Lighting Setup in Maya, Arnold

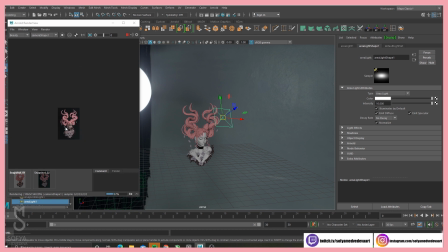A good trick would be to zoom out of your image and just see how it looks from a distance. And also you can see that everything is kind of like bright at the moment, which you don't really want to because you want your
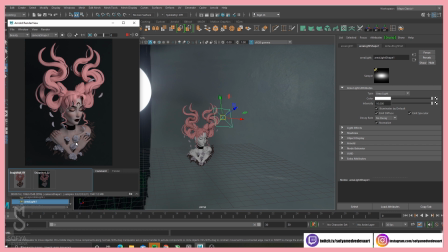viewers to be able to focus on one point, which is usually the face if it's portrait, obviously.
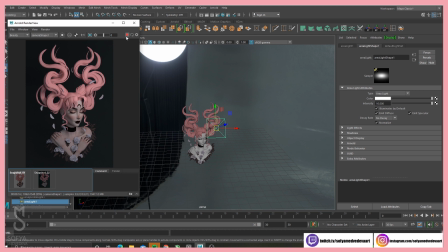Anywho, let's just click this
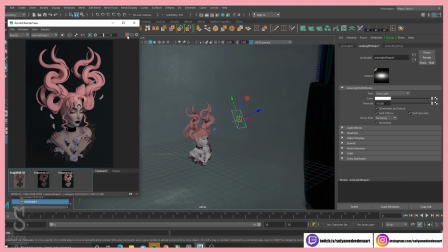and let's play around with this thing. Here, it is here. Light shape, and we are going to change spread. So
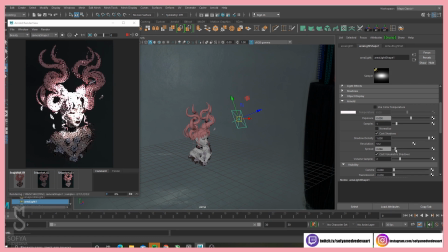You can see that lower number for spread basically works as a spotlight and it affects smaller area, which could be good if you want to focus your attention, but also, as you can see,
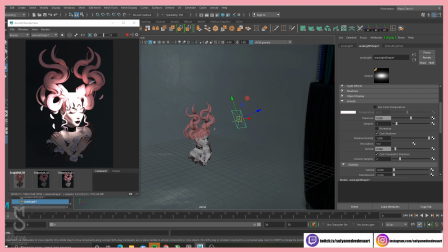it looks way more harsh, and because of this, like, you know, lower area of intensity, it also gonna look much brighter. So maybe I want to have
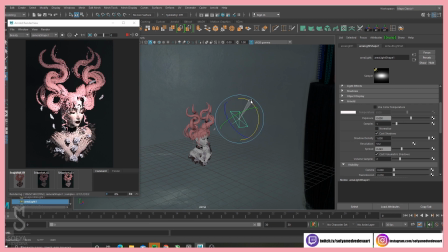this kind of area of intensity, I mean
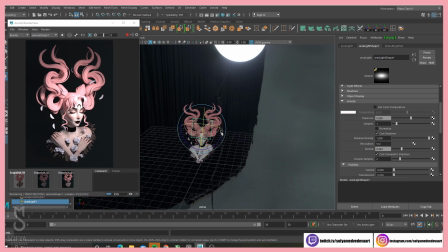coverage, and maybe we're going to tweak this a little bit.
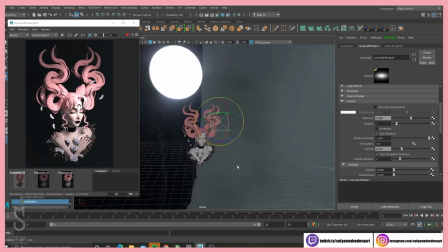You can also tweak your lights after you set up all the materials. I like to go back and forth, you know.
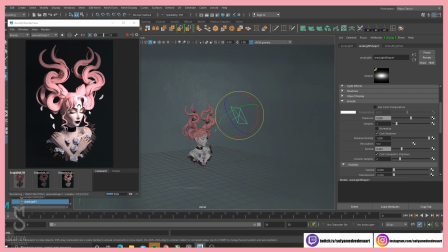I would hook up general colors to just see how it reacts, how the light reacts to the mesh and stuff. And then I'll also adjust my materials because, you know, sometimes in a bad lighting, materials can look really sketchy.
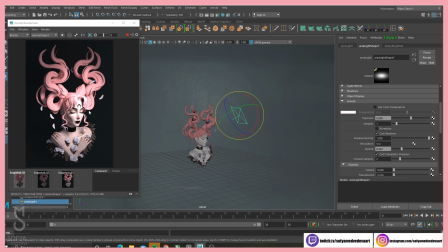I don't know. Not good. Not what you want to see. So it's kind of this, you know, back and forth kind of thing. So we're going to make the intensity a bit smaller now.
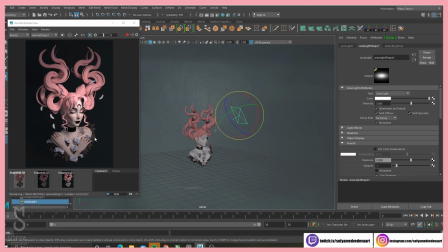And this is what we're getting so far. So you can see now that it has more volume and it feels more focused on the face
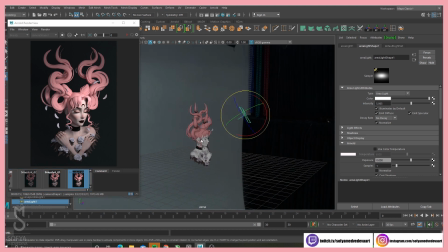because we pointed it on face and also we changed the spread.
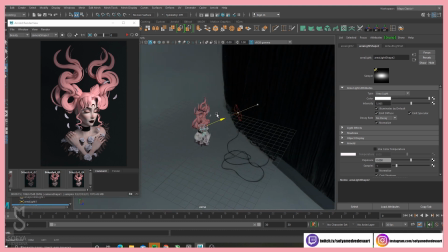Let's add another light. You can simply duplicate it and move. Reset the spread to 1.
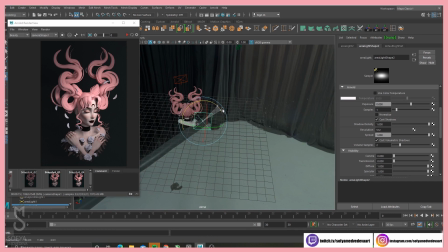And yeah, let's have it somewhere here at the moment.
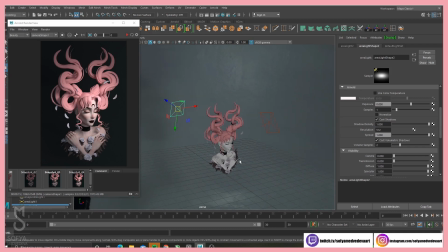Also, another really important thing, work with your lights separately, because if you just do it now, you don't, like, what the hell is happening? And also it's like quite low, so you don't really see that much.
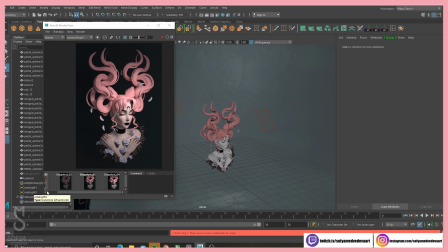One of the greatest advices that I ever got from one of my teachers back in Benares is that you should make your light too much when it's like obvious and then adjust it to be little, like less and less,
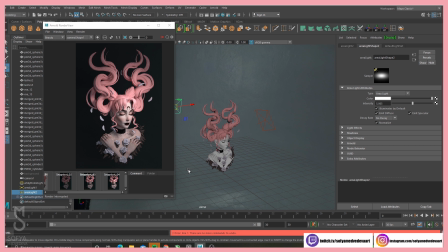because it's much harder when you have kind of a nice lighting and then you add a little bit and a little bit and then you're just like, oh, am I doing this too much? Is this enough? And you know, so we want to hide the light number 1 and see what this light is doing.
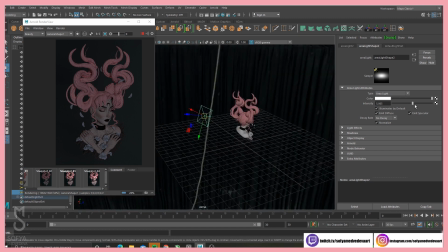And at the moment it's not doing anything, so we're gonna crank it up.